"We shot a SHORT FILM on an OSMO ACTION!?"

What's up guys, Vince Blaze here with Adventures Within Media. Hope you guys are doing well. It's a cloudy day today, which is amazing for lighting. We're here at the mailbox of my condo, and the reason why we're here is because we're actually shooting a short film.
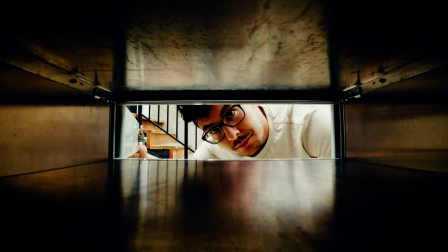13s
So Tori and I have been trying to work on developing some films just to get some practice in the whole filmmaking industry.
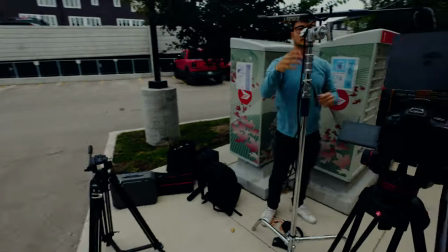18s
So screenwriting, obviously, and developing of scripts and stories, but also filmmaking, obviously, shooting, setting up, and editing in the whole post process as well. And the reason why we decided to go with this film today is because we actually were inspired by trying to shoot a short film with an Osmo Action. So this is obviously not a cinematic camera. This is an action camera that's typically used for action sports, snowboarding, surfing, and stuff like that.
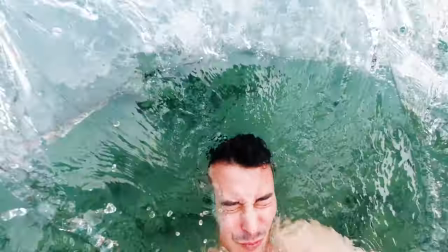40s
The reason why I originally got this camera was for some underwater filmmaking because it's very useful for that kind of scenario. But I've always wanted, since I got it, to get the opportunity to shoot a short film with it, something cinematic, and that's exactly what we're gonna be doing today.
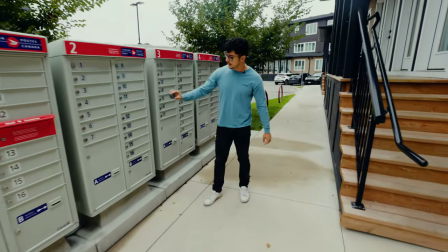53s
We're gonna be using this camera and placing it inside of the mailbox itself,
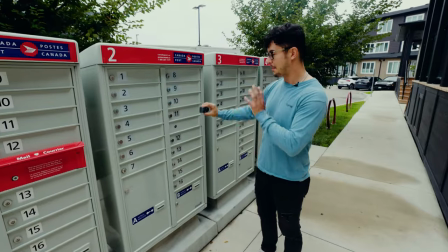58s
giving the viewer a point of view perspective of that mailbox, giving it a little bit of interesting look, something you wouldn't typically see.
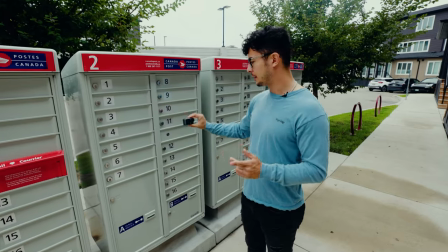64s
And yeah, basically we're just gonna have fun. We already tested the footage. It actually kind of looks kind of cool from the inside.
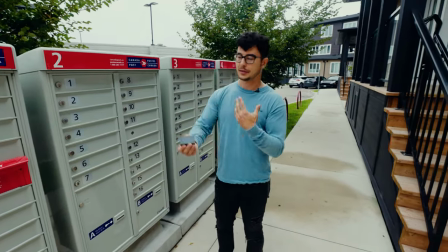69s
Obviously it's not the most cinematic look, doesn't have as much depth as well, but we're hoping that the results are gonna look good.
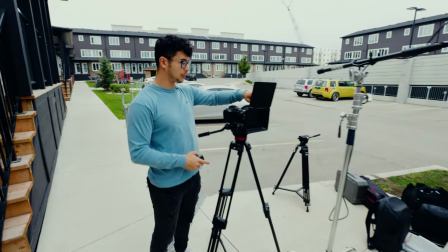74s
Currently we're gonna be shooting the short film on the R6 Mark II. We've got the Polar Pro matte box system, as well as their mist filter on here right now.
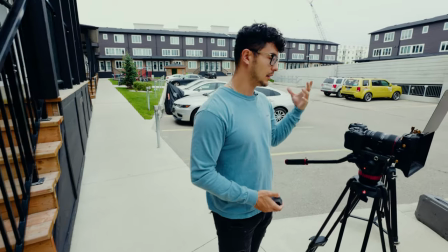83s
And we're shooting at 4K IPB. And yeah, this is our main camera for the film alongside with this Osmo Action.
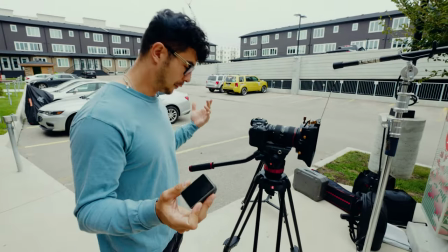90s
So hopefully it turns out well.
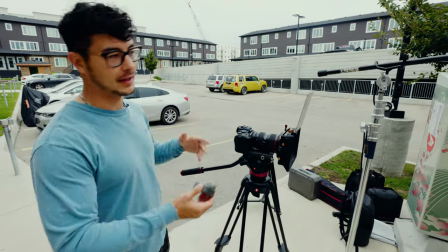92s
We're gonna try to avoid people who are coming in and out of the condos and hopefully let them access their mailbox so we're not disturbing their day.
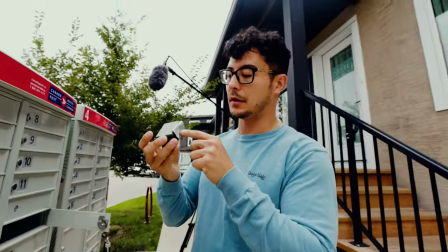101s
Okay, so we're just placing a little bit of tape here on the Osmo Action that Tori just stepped on and completely ruined.
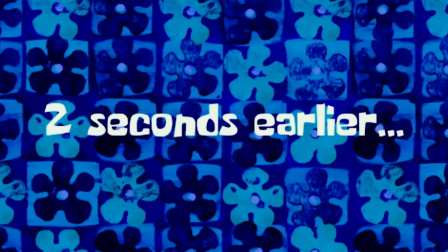107s
Bro.
2 seconds.
You just stepped on the Osmo.
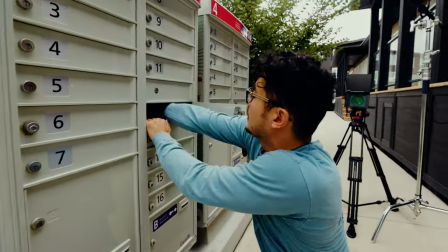111s
I'm gonna place it inside and hopefully we'll have enough room for it not to, because we have to have the mail in it,
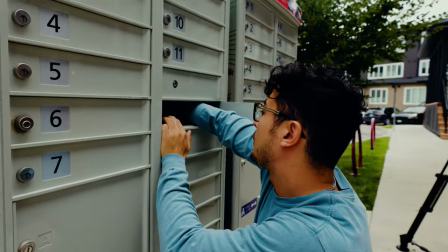116s
but we also don't want it too far away so that it's got a nice perspective here.
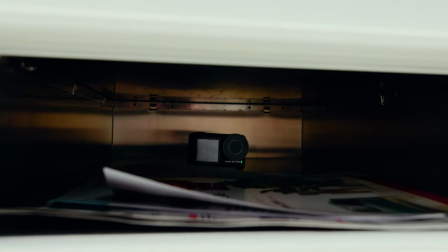121s
So the camera is just right there tucked inside behind the mail, and that's gonna be our shot for most of the film.
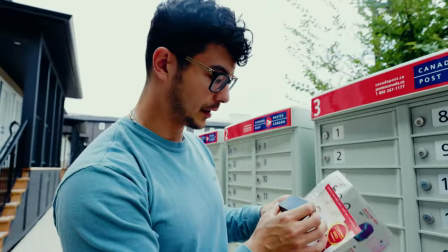129s
I think it looks okay. It's gonna be blown out though, that's the thing. Scene 4, take 2.
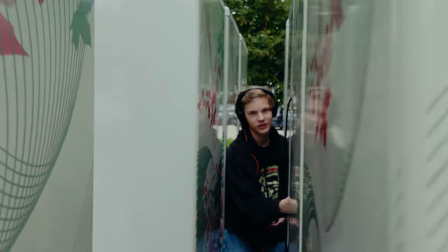137s
I cannot believe you have me in this scenario right now. This is actually kind of cool.
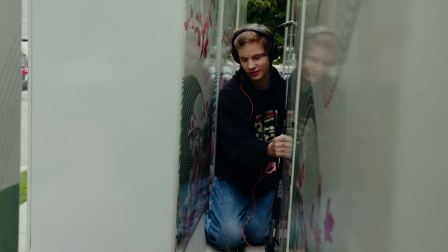142s
I can't even like move my shoulders. Bro, this is DIY filmmaking, indie filmmaking.
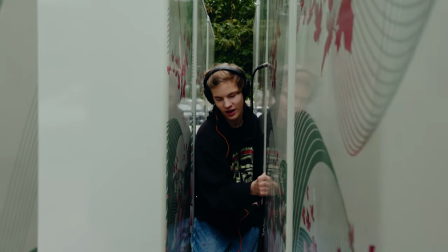148s
So what are you doing right now? We are shooting the establishing shot. Of course, I'm wedged in between the mailboxes.
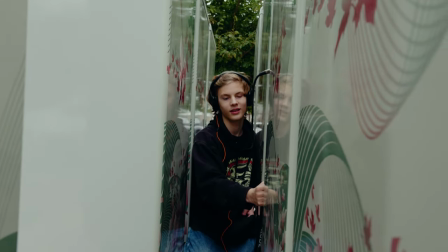155s
Like, worth it though, right? It better be.
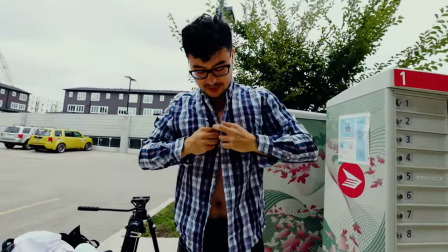159s
Okay, so I'm just, I've got a pile of clothing here because we're just changing in and out of different shirts to make it look like we're passing time, like it's different days.
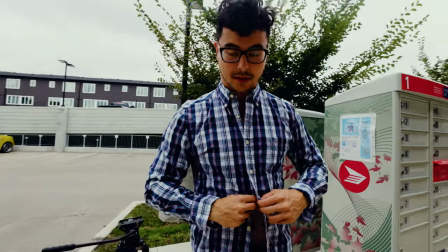168s
And I'm going to go check the mailbox. Obviously it's not. Luckily, I don't have to change my pants because they're not in any other shots.
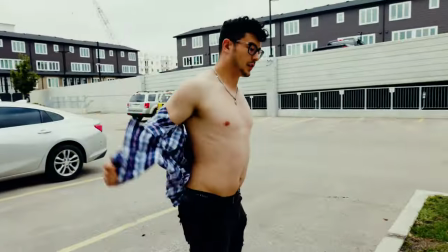174s
If someone does comment on that, then you are just ridiculous. I'm just gonna change it to the final outfit here where we find the pink letter that's on the ground.
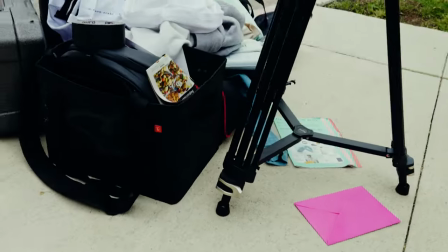182s
So that's the whole purpose of the film, is that I finally get a love letter, or whatever that letter is.
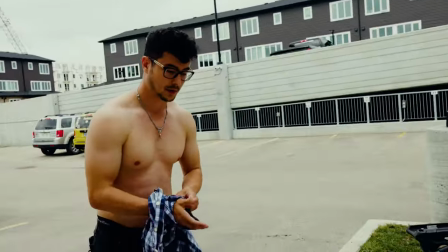186s
And so yeah, one thing I did forget though is that we didn't write anything on the letters. We're gonna need an over the shoulder shot of what's on the letter.
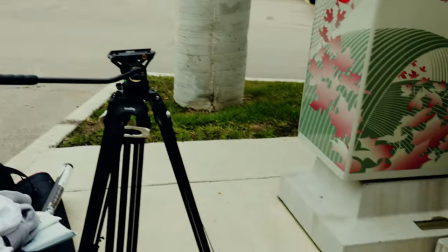193s
So I'm just gonna send Tori right now to go grab a pen. Yo.
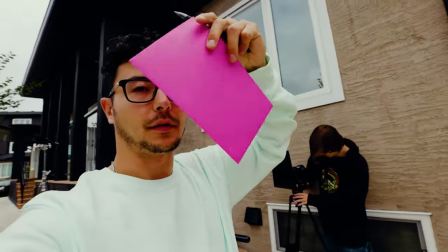196s
So we now have the letter and a pen, but we actually have to write something on the letter so it looks like there's like a name or something, but we're trying to figure that out right now.
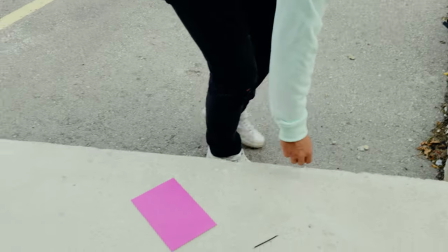203s
We actually have no idea what to write. What the hell did you do to the pen?
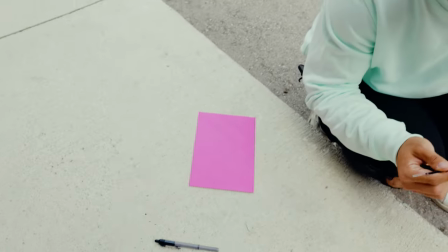208s
It's not even gonna let us, oh, it's. Tori and I just finished the shoot, wrapping up. It took a lot longer than we expected, but I think we're pretty happy with the shots we've gotten.
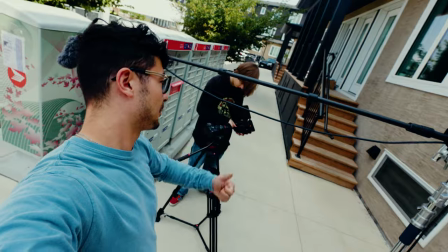222s
Not too sure about the Osmo, because we did have to crank up the shutter speed in order to make the exposure look good. But fingers crossed, it'll look okay. Ready to roll. All right, so that was the behind the scenes of a short film that Tori and I shot quite a few months ago.
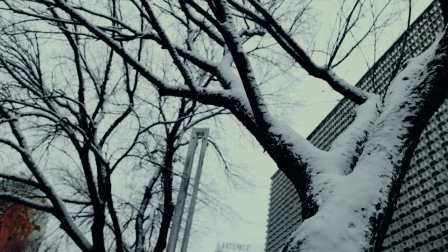235s
It's currently the middle of winter. Everything's changed since then. It was a really fun project to work on because we wanted to sort of test ourselves, so learn how to make some films really quickly, but also experiment.